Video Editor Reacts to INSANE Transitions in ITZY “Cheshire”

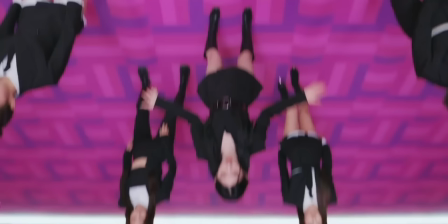So you don't know which way is up and down right when they're stitching these two frames together They probably actually took a normal shot
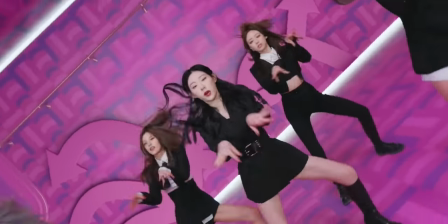and then they actually just flip the shot upside down So it looks like they're standing on the ceiling and then the camera flips upside down which would then be right side up Wow, that's confusing if you follow that well done.
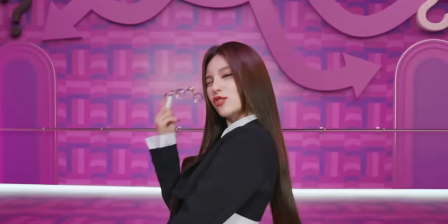Let me try to simplify it So they basically just stitched two shots together One was right side up one was upside down and then it creates a
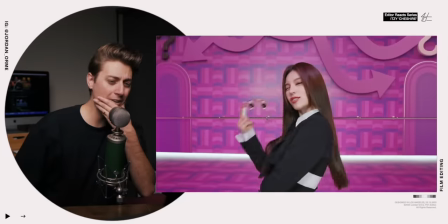ceiling floor effect pretty freaking neat I also have this hunch that the wall is VFX
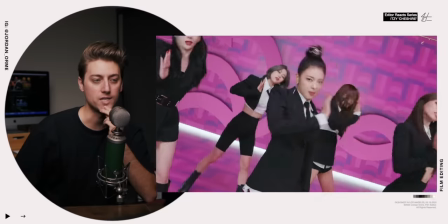It maybe isn't but I can't quite tell like something doesn't quite look real about it
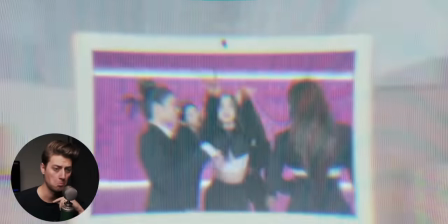Delete the background Yeah, you can tell also in their choreography since the Cheshire cat is also known for its giant grin They're doing just a lot of like face Choreography
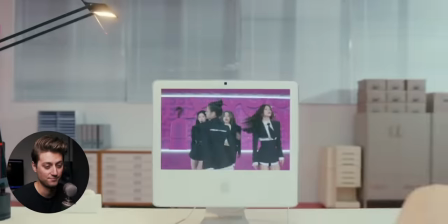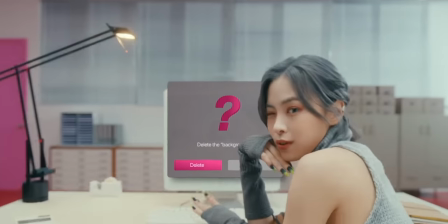I Don't know why the window that was in the computer came outside of the computer I probably would have left a note to keep it in the computer.
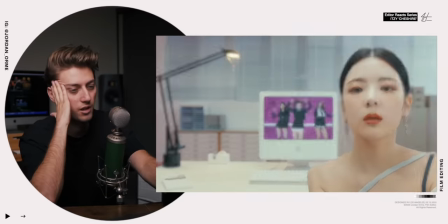It's a weird small thing. They're just kind of threw me off
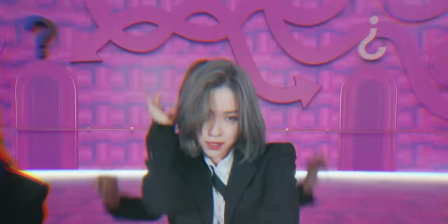Yes, okay, that's what was weird Did you see that guys this stuff right here with the design and the doors and the question marks That's all the effects, but the actual wall is real So when they flipped upside down these things remain static And that's what really
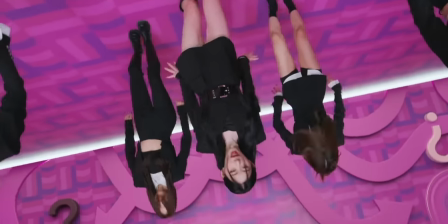sold that upside-down effect because the design on the wall is actually the effects Oh my gosh, they're so smart. Sorry guys. We're nerding out like crazy. Yes
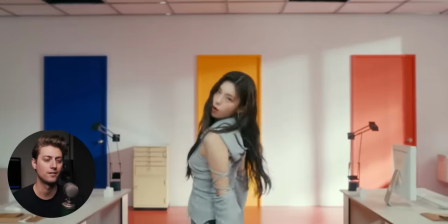There's just too many transitions to talk about. There's too many I just
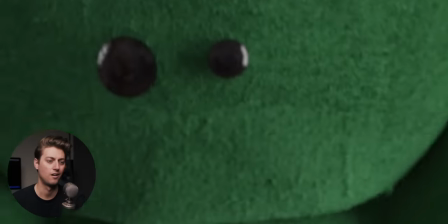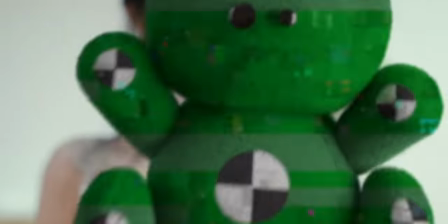love that they're emphasizing the concept what's real what's fake you guys got to tell me I don't know they're pulling out every
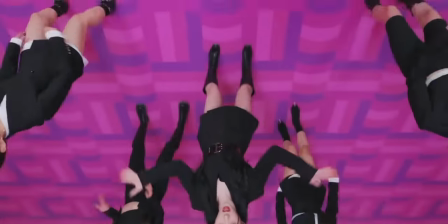single filmmaking trick and transition that exists shoving it all into this music video And it's like a filmmaking magician show.
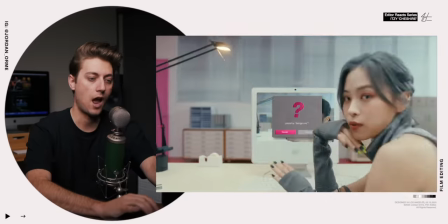It's so fun. And I get to ruin it for everybody. I Really love how right here we cut to the beat right on that fill again
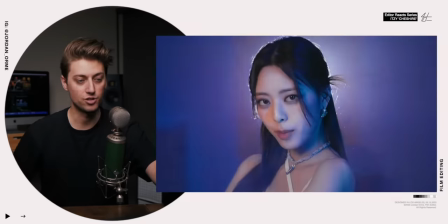It was a nice masking transition Here's another motion control shot
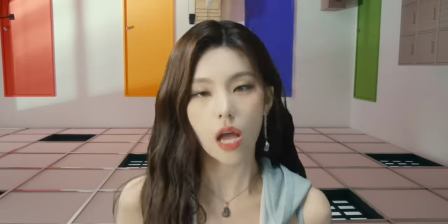And I believe they just turned the entire camera upside down and then used her in a green screen If her hair was up somehow Perfect
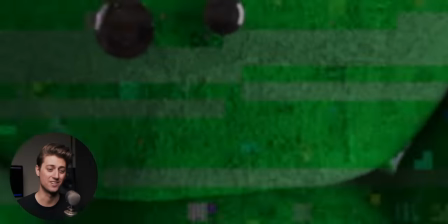That is a cool transition. I love that
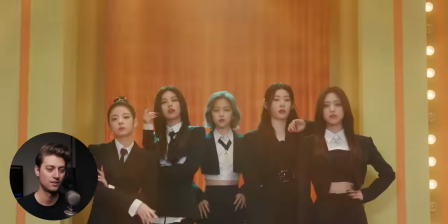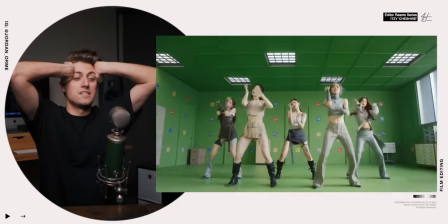You guys need to stop
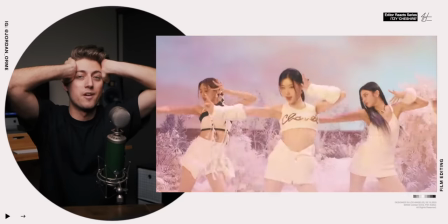You're breaking me
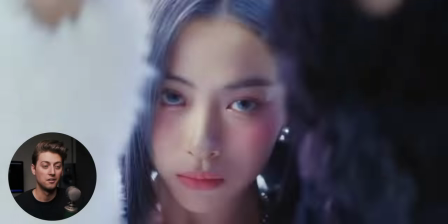All right, let's talk about this green screen transition My theory is that they created two rooms a white colorful room and then a green room and they actually
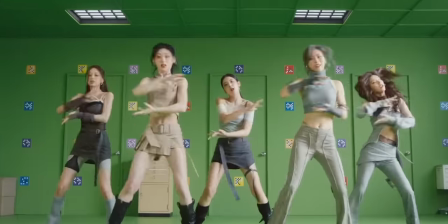used VFX on the white colorful room to turn it into a green screen room One panel at a time like this entire shot is VFX
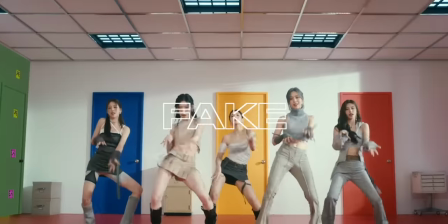nothing in this shot is real But then they jump cut to the real shot fake real
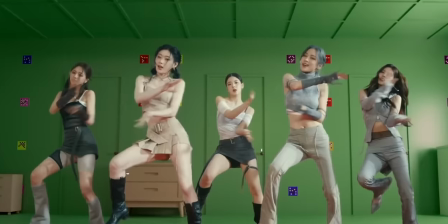You can tell that all the background elements everything is VFX and then right here like even look at the doorknobs Thank you guys. Thank you. Thank you everyone. Thank you. I'm here all night
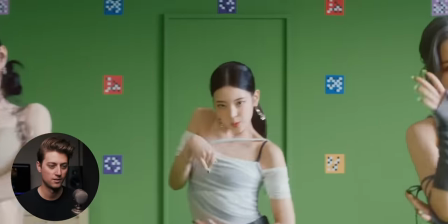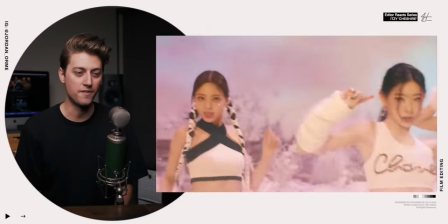It's just cool, it's like a VFX breakdown, but in a music video.
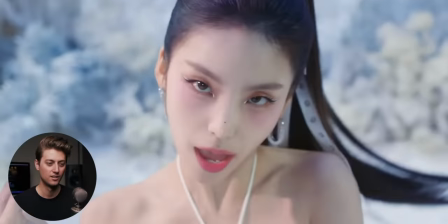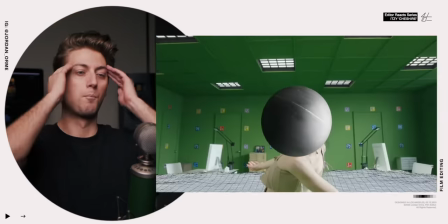Bro!
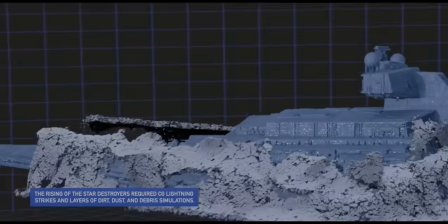If you've ever seen a VFX breakdown for like Star Wars, Marvel, ILM, which is Industrial Light and Magic, a huge VFX house, they do breakdowns like this.
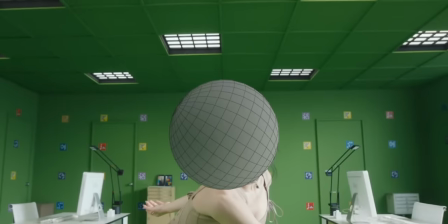We have our real shot, and then we're gonna show you that like, okay, this is our shape, here's our 3D space that we created, here's our bomb.